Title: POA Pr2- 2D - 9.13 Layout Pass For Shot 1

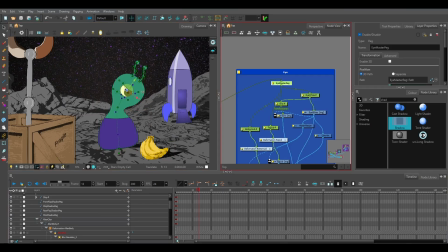I'm also move the iris, see this, and I'm going to do a little bit more on the body pose to stand him back up a little bit and make him seem a little bit more alert.
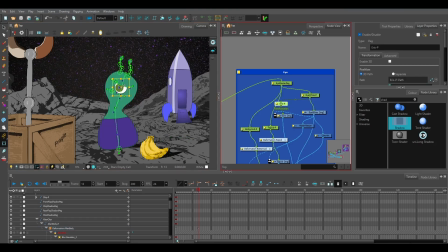And I will animate the iris to there,
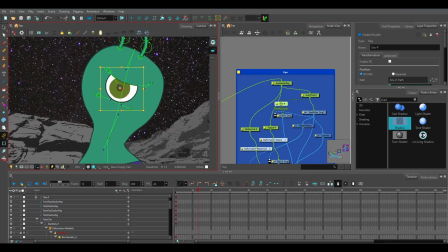and then I'm going to try to make the eyebrow look a little more surprised, like, what is that? And one of the ways we can do that is to show a lot more white around the eye.
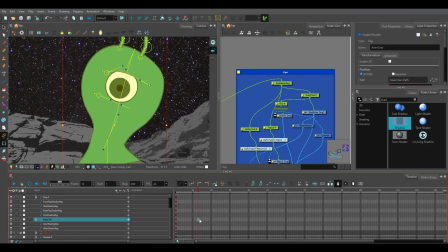So if I minimize this and hit F6, now I have everything transitioning to that.
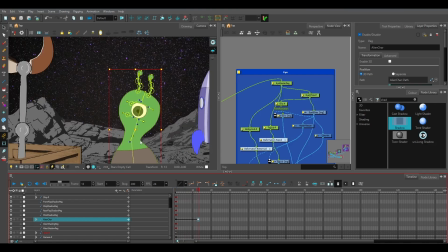Now, I will say, well, let me do a little bit more work on this pose here.
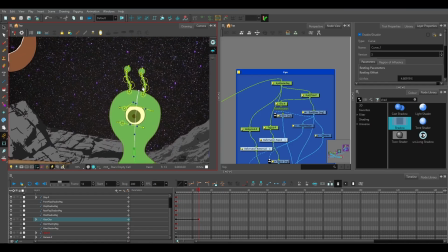That needs to be a little bit more like that. And then I also think we ought to do a little bit of something with these antennae, make them seem like
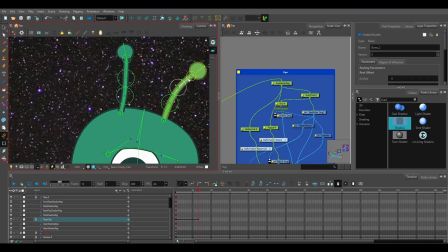a little more at attention. I'm going to do it a little bit more outward in each direction.
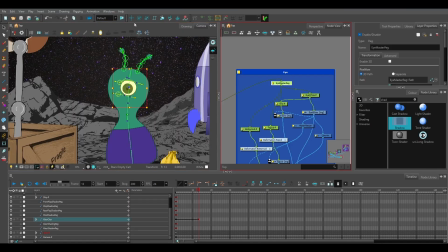And I could probably just go ahead and raise the entire eye up just a little bit. And that's going to make him feel a little bit more alert as well. So again, alien character, if I hit F6, I get this transition to that.
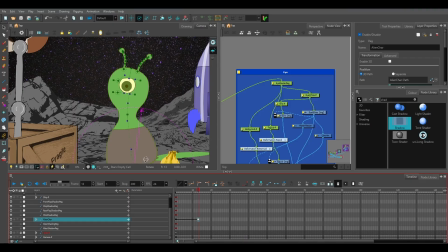Now, you're probably pretty aware that if you were animating on paper, you wouldn't get these in-betweens automatically. And in fact, that kind of resulted in a workflow that we call blocking.
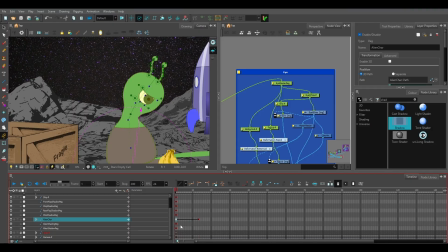And in traditional animation, you would do these pose-to-pose drawings, right? So I would do the drawing for frame 1, and I would do the drawing for frame 13, and then I would figure out how I got from 1 to 13 afterwards.
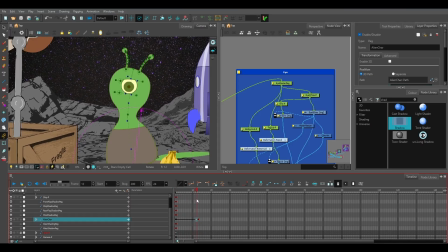Well, Harmony's trying to be helpful. It's trying to do it for you. But the problem is I'm not really ready to think about that yet. I really just want to look at my key poses. So if I select these keys,
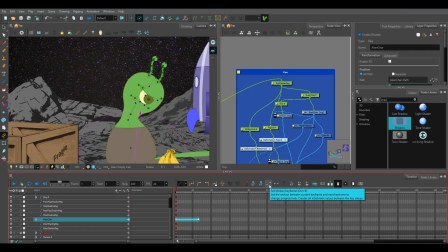I have the option here to either have a motion keyframe or a stop motion keyframe. And a stop motion keyframe means it's not going to put any transition in there for me. So I just get it holding this pose until it snaps to this pose.
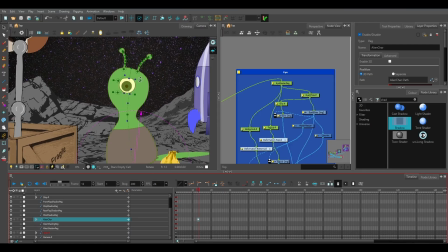And sometimes that's a little easier to see what's going on. I can see my pose a little more clearly, right? And it helps me understand my animation a little bit better.
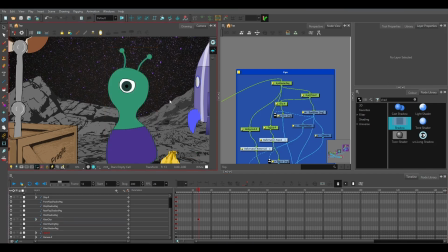So if we were to watch this now in the stop motion version of this, what we get is that look.
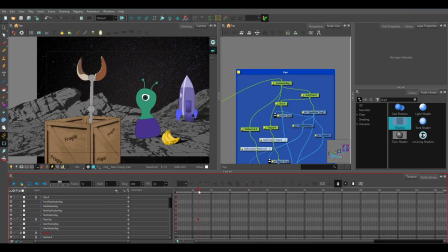And what I'm noticing is Winslow responds maybe a little too early. Maybe I want to go ahead and just move all of that down to like there. And so I can, there we go. That's feeling a little bit better.
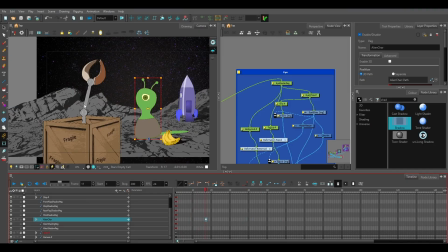In fact, if I wanted to, I could do the arm, like the claws arm, in stop motion keyframes as well. But for right now, I think I'm going to stick with this. So we get this. Now, I will say it's kind of boring to watch somebody animate.
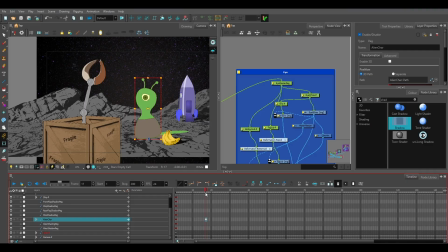So I'm mainly going to go ahead and work in this blocking just a little bit more. So what I'm going to have is Winslow be shocked at this and have him sort of do a jump up in the air, like surprise take, and then land, right?
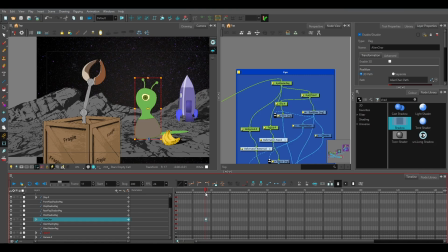So I'm going to have a couple more keyframes and we will pick back up there and I will show you some tricks on the surprise take as we move along.